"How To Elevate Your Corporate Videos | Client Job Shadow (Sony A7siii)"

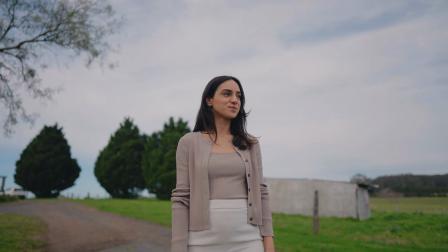Hey guys, how's it going? Today I'm gonna give you some tips and tricks on how to really elevate your corporate videography so that in your next corporate shoot,
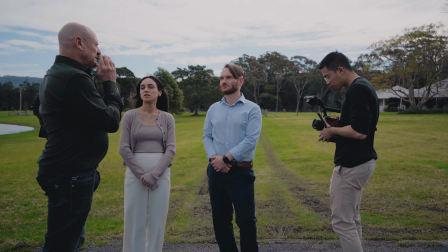you're gonna blow your clients' minds. So I'm gonna be using a recent shoot that we did.
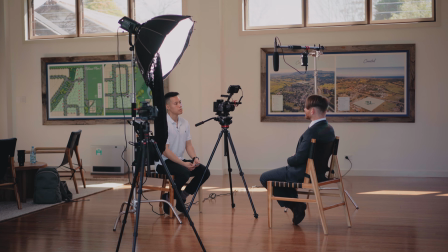In fact, we just did this shoot yesterday. I'm just gonna do a bit of a BTS breakdown on the things that we did, the techniques that we used, and how we conducted the shoot so that you can learn from it and make your corporate videos better.
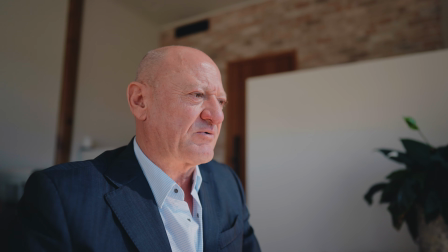So for this shoot, our client is a sales and a marketing agency for developers. How do they know about us? Well, through word of mouth.
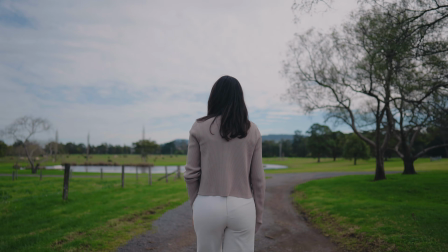One of its founders used to work for one of our clients until she decided to quit and decided to start up her own business. When you're starting your own business, you definitely need a lot of marketing materials.
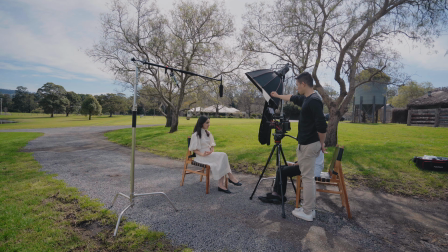That's why she contacted us and asked us to do some photos and videos for them. The brief is pretty simple. It's going to be a full day shoot. We're going to be producing 4 videos for them that's going to go on their website, 1 brand story video, and 3 videos, each focusing on one of the founders.
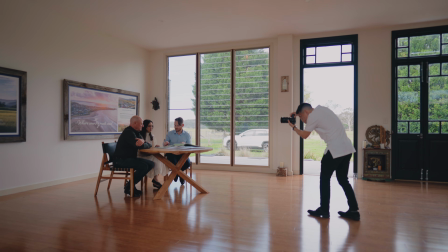We're also going to be doing some general team photos and some professional headshots as well. So for this project, we charge a total of $2,750.
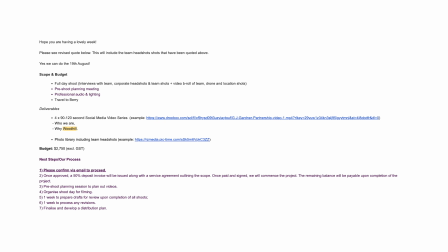So this is kind of the scope and the quote email that we send to all our clients before they decide to book us. So feel free to use this as a template. In terms of pre-production, we thought carefully about what kind of shots we need and created a shoot schedule that we sent to the client.
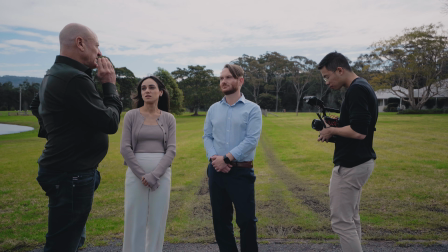This way, the client has a clear idea on what the shoot day is going to look like. So we also shared with our client a reference video. This is a video that we've done in the past. And the reason why we do that is so that our client has a general idea and expectation on what the video is going to look like.
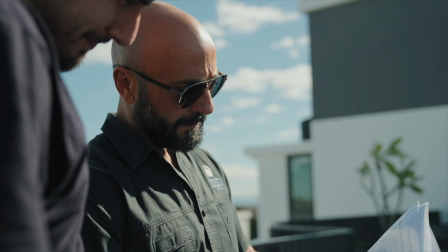And it will also at the same time provide us with some guidance as well on obviously the shots that we need to get,
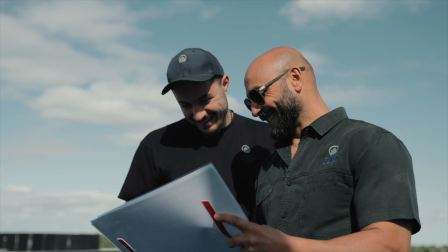the music that we should choose, and how we should direct the people on the shoot day itself. For the shoot, we're going to be focused on doing the interviews on the first part of the day, and we're going to use the second part of the day to grab B-roll. So that's why it's also important to write out your interview questions in your pre-production document and share it with your clients so that they can better prepare for the interviews.
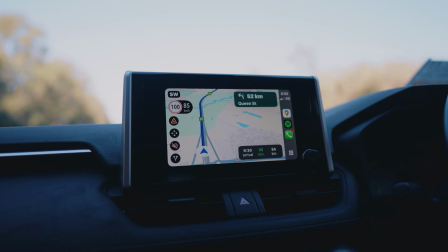Moving on to the shoot itself, we did have to get up early that day, leaving our houses at 7 o'clock in the morning.
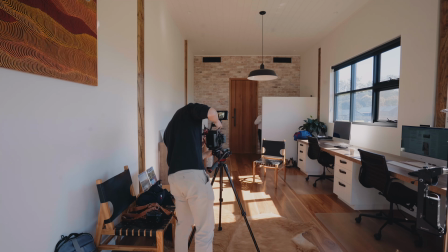And when we first got there, we said hi to our clients and assess the environment of our location.
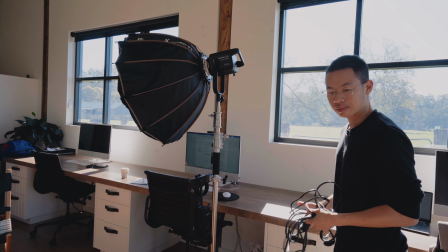What's the lighting like? What's the background to shoot against? How should we shoot the interviews? Things like that. Because we're doing 3 interviews, we have to decide on 3 different backgrounds.
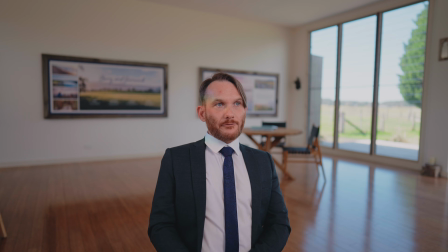By having 3 different backgrounds, it's gonna drastically improve the production value of our video. So with these interviews as well,
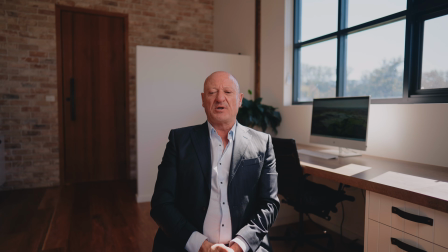I decided to go for a bit of a Netflix documentary look by using a wide lens and placing my subject right in the middle of the frame. One of the biggest tips when choosing the background of your interview is to shoot towards a corner.
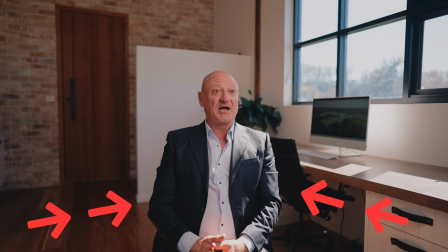When you shoot against the corner, you'll find that there are leading lines that lead your audience eyes towards your subject. Once you settle on the background, you can then start setting up your lighting.
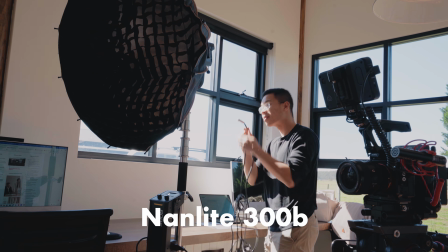We'll just be using one light, the Landlight 300B, as a key light.
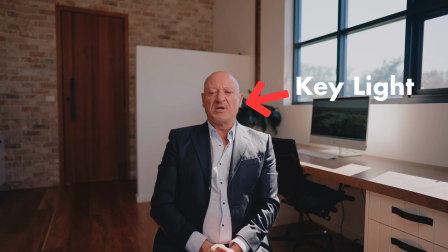And what the key light means is that it is the light that's gonna light up the subject's face.
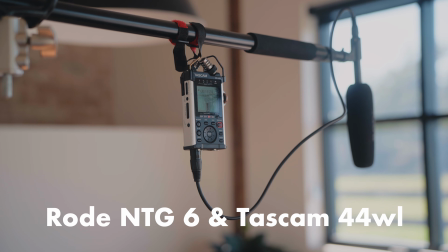In terms of audio, we're using the NTG6 mic with the Tascam 44WL. Alternatively, if you don't possess these kind of equipment, you can simply use a lav mic that you could pin onto the interviewee's clothing.
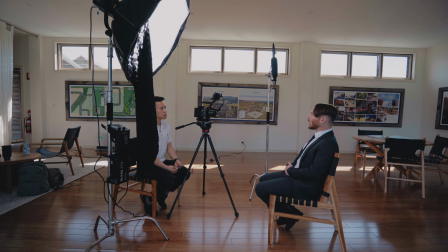Now, a really good thing you could do during this whole interview process is to really listen to what the interviewee is saying, right?
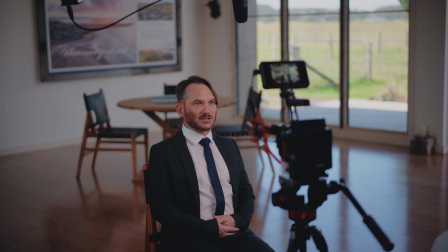Because this is going to ultimately affect the B-roll that you want to capture as well. Example is that he could be talking about how great the culture and the team of the company is.